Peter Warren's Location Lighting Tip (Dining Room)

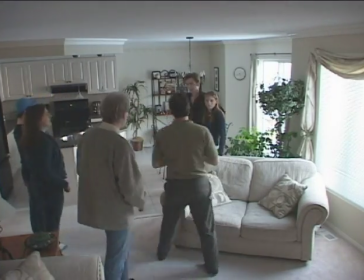1s
Lighting drama is one of the most rewarding lighting challenges. You really get a chance to use all your lighting skills to create the scene.
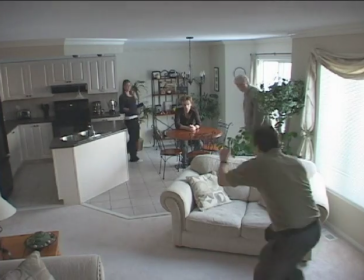7s
Now in this scene, Matt and Erin are having a candlelit dinner. It's a bit of a soap opera kind of thing. The obvious challenge here is that we are shooting in the middle of the day.
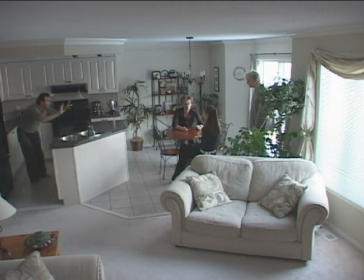16s
The first thing you have to do is block out all the shots with the director and actors. This is important.
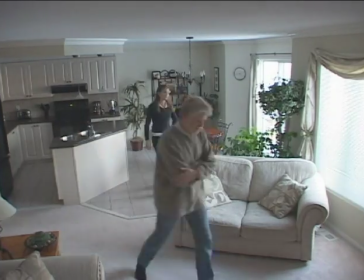22s
You want to make sure you look at every angle. Now you should be doing two things while you're doing this.
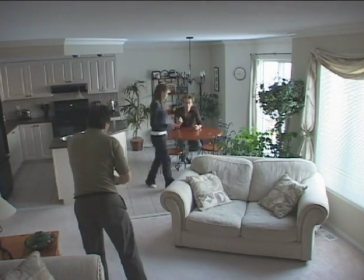26s
You want to create the image in your head of the way you want the scene to look, and you're looking for opportunities to hide lights to make that vision happen.
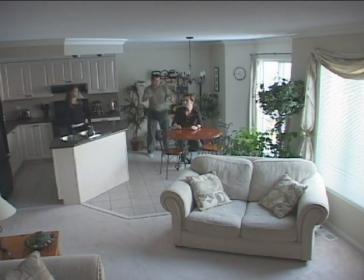34s
The most difficult shot in this scene is the opening dolly shot. It's the biggest shot and will be the most difficult to hide lights. But as I walk through the dolly, I realize that there's a corner beside the window that will not be seen in the shot.
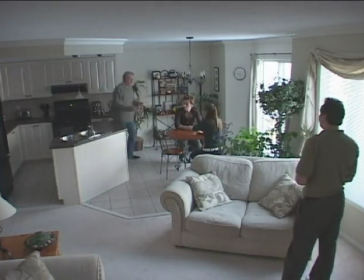47s
That's where I can hide Matt's key light. Plus, even though the ceiling isn't that high, I can hide a couple of full poles in the background tucked up in the ceiling.
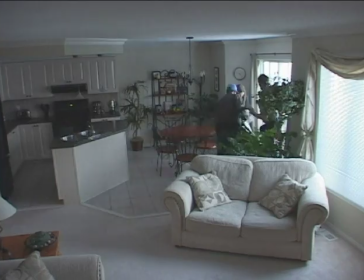56s
So the first thing to do is to get rid of the daylight. I'm sending the grips out to hang some black plastic on the window.
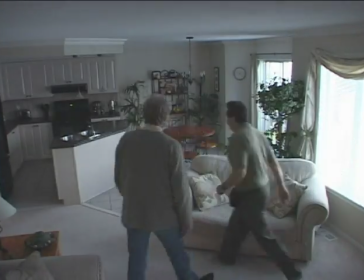62s
This window is going to be in the shot. The plastic will make it look like night. It's great stuff really, you can get it in the paint section of any hardware store.
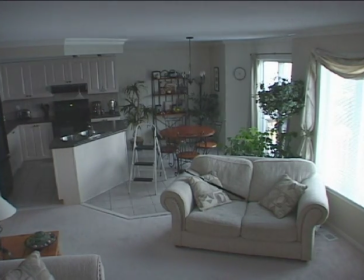69s
The other windows won't be seen in any shot, so I can just close the blinds. While they're doing that, I'm going to position the full poles.
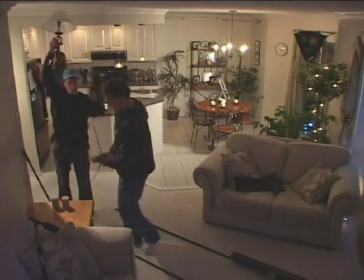79s
Okay, I've set up the dolly. I'm just going to create a little foreground. Lamp's always nice.
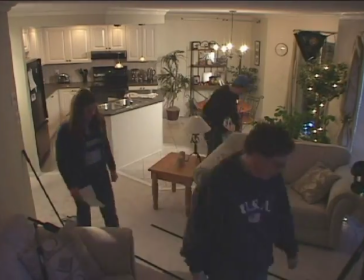84s
Just make sure you plug it into the dimmer.
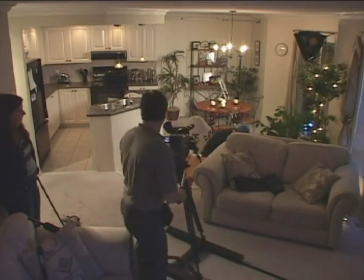90s
Get the dolly in the final position and we're good.
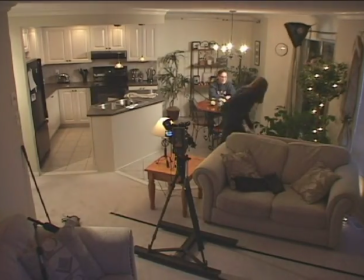96s
Previously I'd set up the Reefa 44 with a 250 watt lamp and the 40 degree egg crates. This was going to be Matt's key.
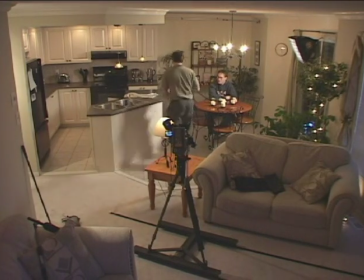103s
It'll change.
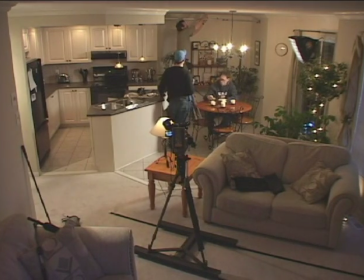107s
Right now I'm working on Matt's backlight. I'm using a small L light with a 100 watt lamp. It's very difficult to hide a backlight with an 8 foot ceiling when the talent is standing up. but I can make it work here.
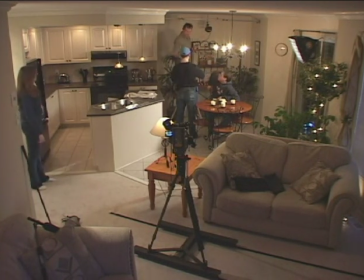121s
I'm going to have to make sure that I snoot it with black wrap to control the spill.
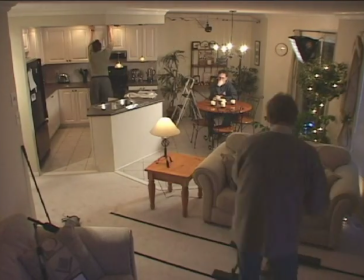127s
The cables can come across the top of the cupboards and out of the shot camera left. Okay, here's the deal.
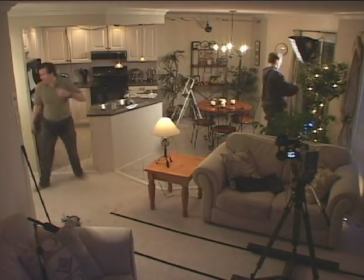134s
I was going to use a small Reef of 44 with egg crates as Matt's key but I found that it was kicking too much light on the background.
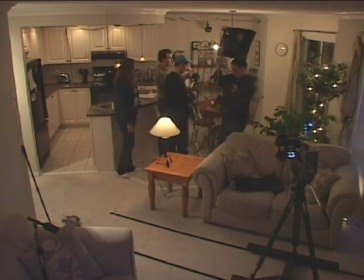140s
Remember this is low-key lighting so we really want to control the spill. We want to create shadows and contrast.
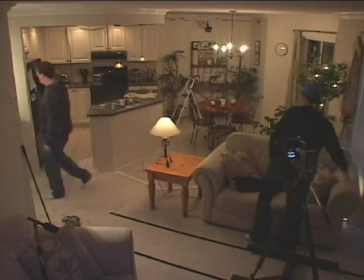146s
So what What I'm going to use is a pro light. It's much harder but more controllable. I'm going to relight for the close up.
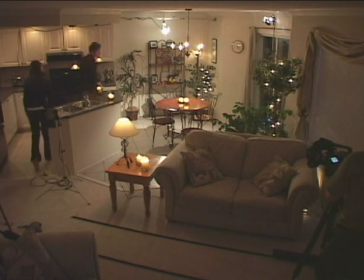152s
That's when I can get nice and soft. Now it's time to have Matt and Aaron back in so I can have a quick look at the shot.
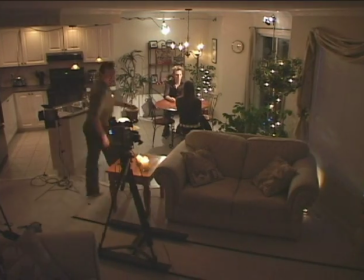159s
As I walk through the scene I realize I have a bit of a problem when Aaron walks through Matt's backlight. I'm just going to add a bit of ND so that it cuts the light on Aaron but won't affect Matt. I want to shoot with my lens wide open so I can see every candle. I've got to knock down my key light a little more.
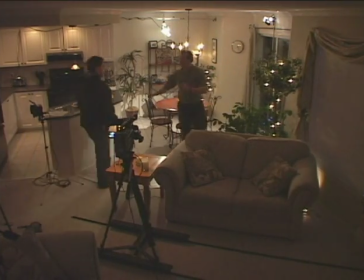174s
Now I've seen the shot, so Matt and Erin can go work on their lines, and I'm going to continue lighting. The next thing I need is a little rim light for Erin.
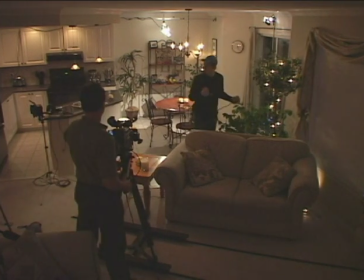183s
I thought I could hang it on the curtain rod, but it didn't work out. So I'm going to go with another L light.
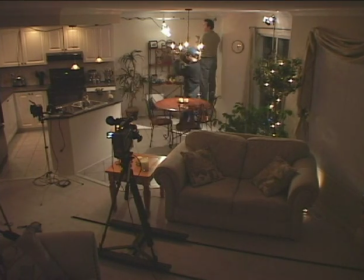188s
I can keep this light hard because we don't see her face in this shot. Remember, I'm going to relight for the close-up.
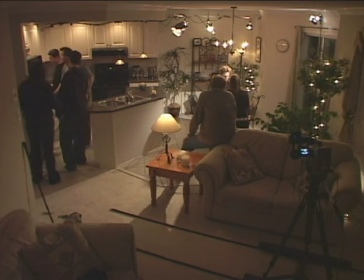195s
Okay, I think I must have ran out of tape because as you can see, we've jumped ahead a little. I added one more light to my pole on the left-hand side.
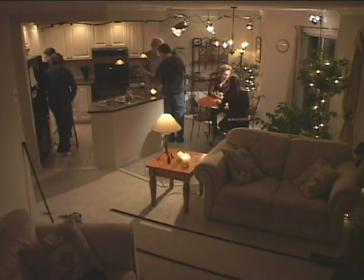202s
This one will light Erin in her first position. I wanted to make sure she stood out from the cupboards.
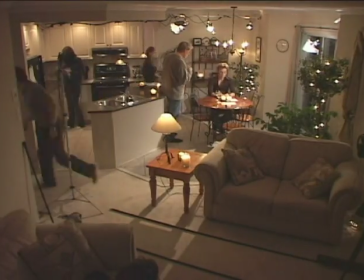208s
One thing I noticed when I was checking out the shot was that the foreground was a little dark, so I'm just going to bring it up a little with a 250 watt pro light.
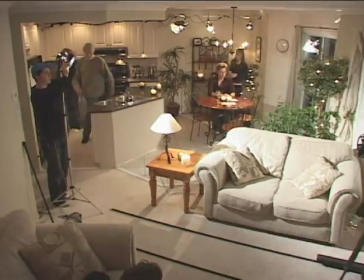216s
Perfect! Just kidding.
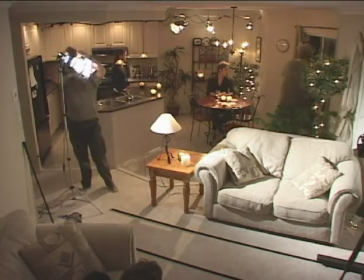221s
Adding a cookie will make it nice and subtle.
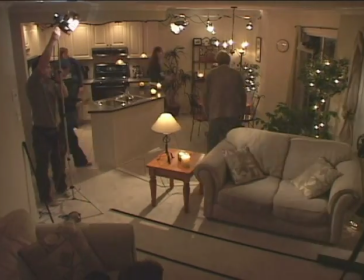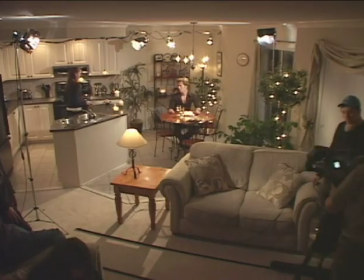228s
Okay, the lighting for the first shot is done. It gets easier from here.
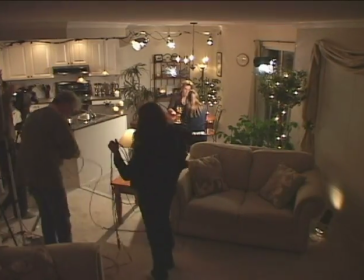236s
The second most difficult shot to do was a dolly along the counter. Not that difficult, really, because there wasn't any real lighting change.
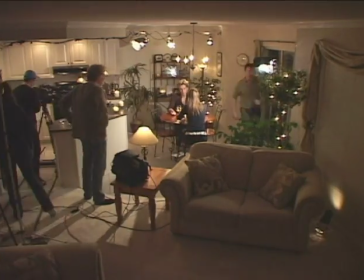242s
I'm still not going to see any faces full on, so the lighting can remain hard.